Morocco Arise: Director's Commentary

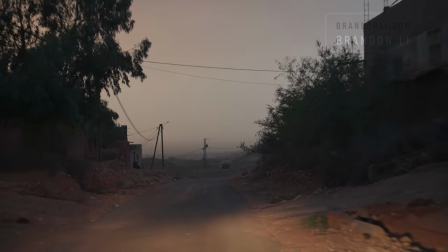[4:05]
They do have domestic flights, and they have trains, but those options will only get you to a few of the destinations you might wanna visit.
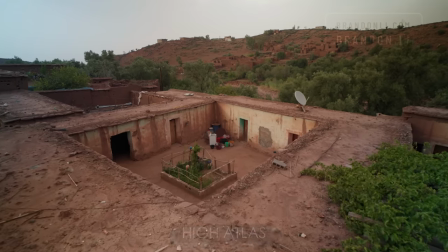[4:11]
We went up to the Atlas Mountains, where we met up with a Berber family who were friends with Marco.
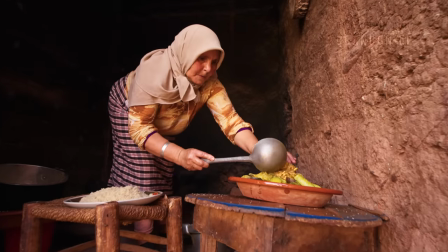[4:16]
The plan there was just to film them having dinner, but I ended up spending most of my time filming the kids playing marbles. I was actually caught a bit off guard when the kids started playing, and I was using the wrong lens. I was using a 50.
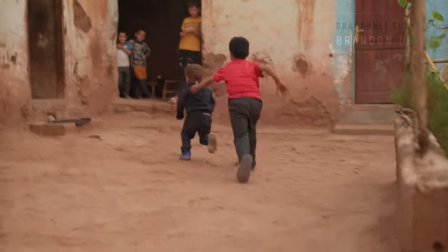[4:27]
I wanted to be on a zoom lens so it would be easier to keep the kids in frame, but I didn't have time.
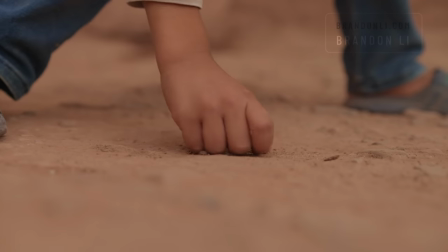[4:32]
So I ended up using that 50 for the entire scene, which ended up giving it a nice soft look, but it was pretty challenging to keep them in focus.
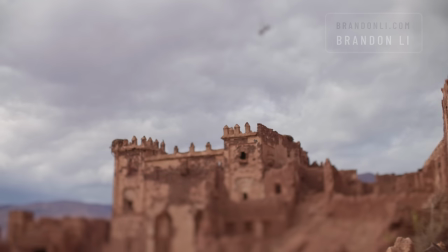[4:39]
In Tellouette, we went to the ruins of Acaspa. A caspa is a fortress, and historically every tribe in Morocco had to build their own caspa for protection.
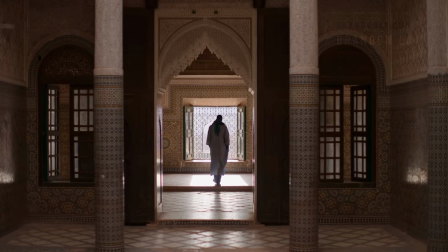[4:48]
This one looks run down on the outside, but inside it's very well preserved, and it felt like walking through a piece of history.
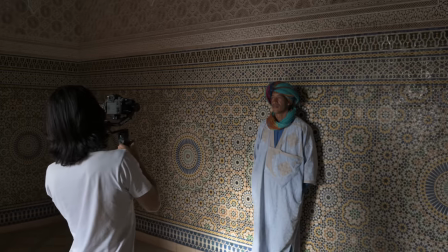[4:55]
We happened to have a very photogenic guide, so Marco and I got a lot of shots of him standing against the beautiful walls.
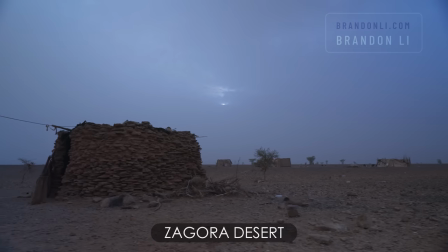[5:01]
We also did a very long drive out to the Zagora Desert, which is a desert in the eastern part of Morocco.
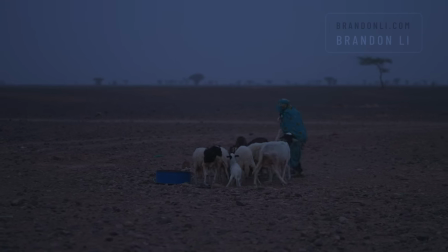[5:07]
We went there to film the nomads who have been living out there for centuries. Their biggest daily struggle is finding water and bringing the water back home.
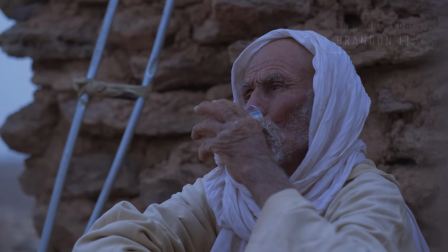[5:16]
This man by the way is over 90 years old and he's lived his whole life as a nomad.
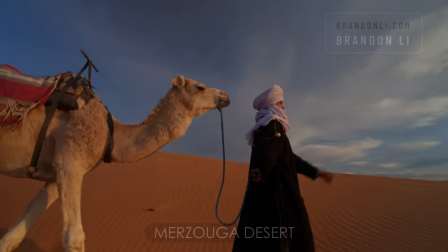[5:21]
We went to the Merzouga Desert as well and this is the desert you want to go to if you want to see the biggest sand dunes in Morocco.
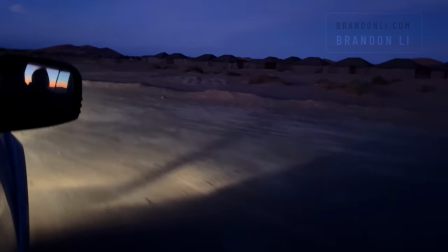[5:28]
In order to get these shots I woke up before dawn and went out with the tour guide before he started his tours.
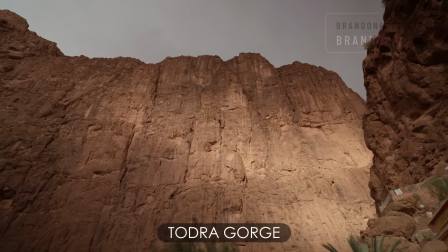[5:36]
We went to the Todra Gorge, which is the biggest gorge in Morocco.
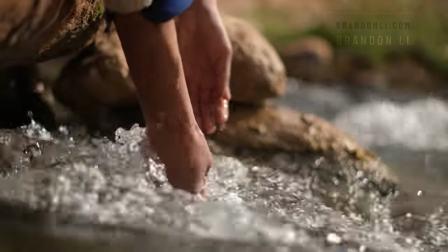[5:40]
While we were exploring the gorge, we met a local Berber man who showed us that you can drink the water from the Todra River and he also showed us that he grows his own vegetables.
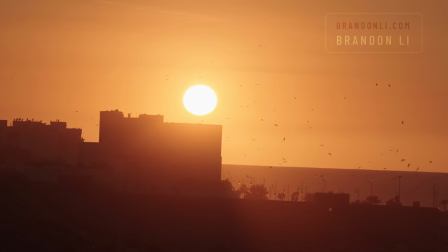[5:50]
I went up to Rabat to stay with my friend Hichem. Hichem showed me around the old city and he showed me the rugged coastline where
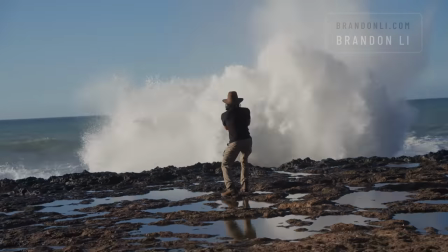[5:58]
the waves are constantly crashing against the shore and I had a lot of fun getting up close to those waves.
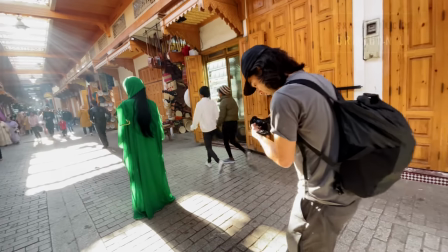[6:03]
Also in Rabat, I met up with my friend Ayicha who volunteered to wear a traditional Moroccan dress and walk through the white medina.
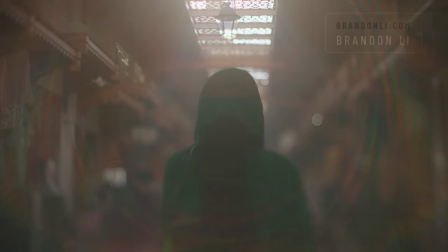[6:11]
In post I did a little color change effect on that dress because I wanted to show the various hues that you might see women wearing in Morocco.
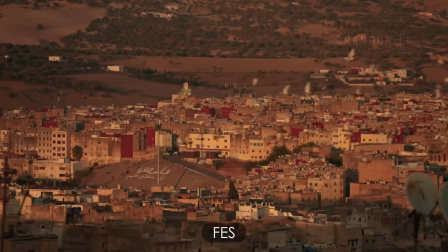[6:19]
Hicham and I then caught a train and we went up to Fez, which is a northern city in Morocco.
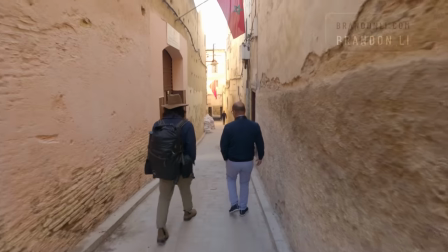[6:24]
And the first thing I want to tell you about Fez is you don't want to explore the Medina unless you have a guide because it is an insane labyrinth.
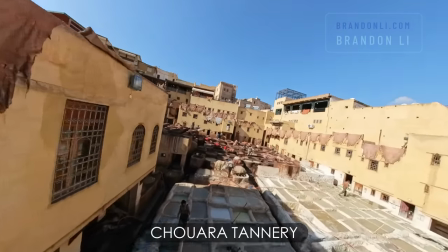[6:31]
The main thing I wanted to film in Fez was the leather tannery, which is about a thousand years old, and they're still making leather the traditional way.
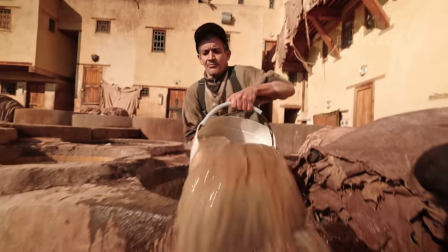[6:39]
Because they use animal urine and excrement as part of this process, the smell gets really pungent, so be warned about that if you plan on getting close. My favorite subject in Fez was this man. I really wanted to show his facial expressions as he worked, So I put on a wide-angle lens on my camera and I got down to the ground and I looked
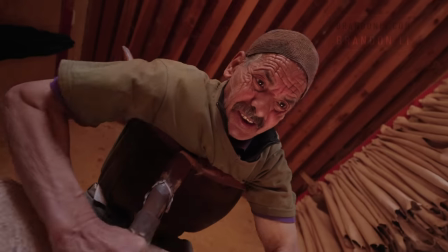[6:57]
up at him So that every time he scraped the leather his face came really close to my lens Hitchim and I also
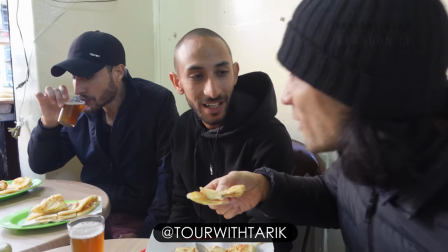[7:04]
went to Casablanca by train where we met up with my other friend Tarek who is a professional tour guide So if you need a tour hit him up,
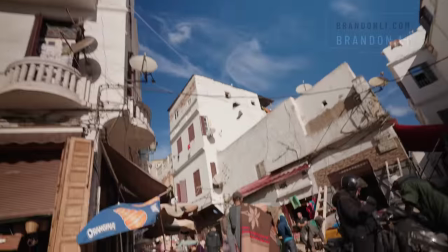[7:11]
he's great He took Hitchim and me around the whole city and gave us a lot of history and a lot of information But my favorite
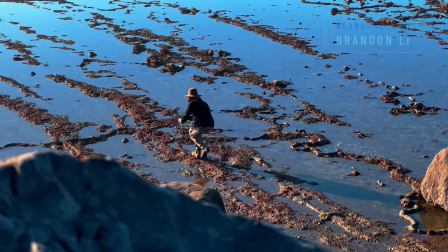[7:18]
part of being in Casablanca was filming the Hassan II Mosque from the seabed at low tide. Because the water had receded, I was able to walk further out into the sea and capture a beautiful image of the mosque connecting with the earth. One of the most exciting parts of this trip was the Fantasia.
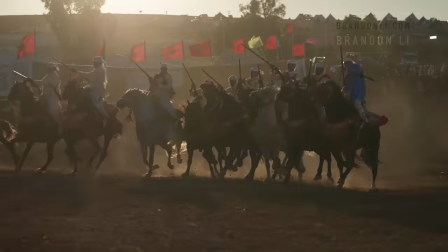[7:35]
A Fantasia is a performance where a group of men gallop their horses at full speed and then fire antique muskets in unison.
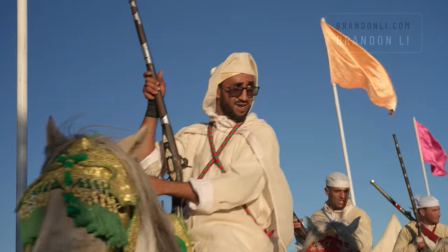[7:42]
The Fantasia used to be battle training, but now it's just an exhibition for entertainment and cultural heritage.
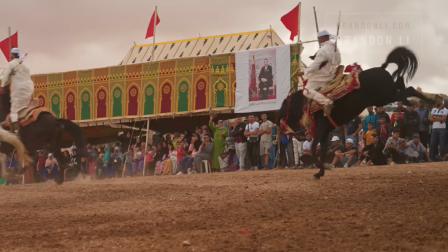[7:48]
But that doesn't mean it's not still dangerous. I saw riders get bucked by their horses. One of the horses even fell down.
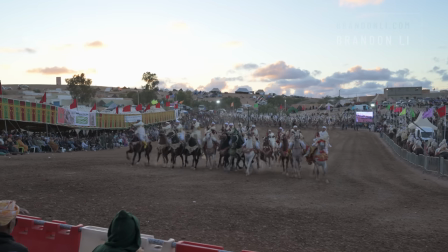[7:56]
Marco actually got some of the best shots of the Fantasia because he was willing to stand in the front row of the audience as the horses rode straight toward him.
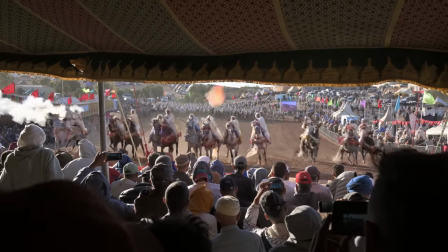[8:04]
So my number one tip if you're going to go to a Fantasia, bring earplugs. Throughout this entire shoot, the World Cup was happening.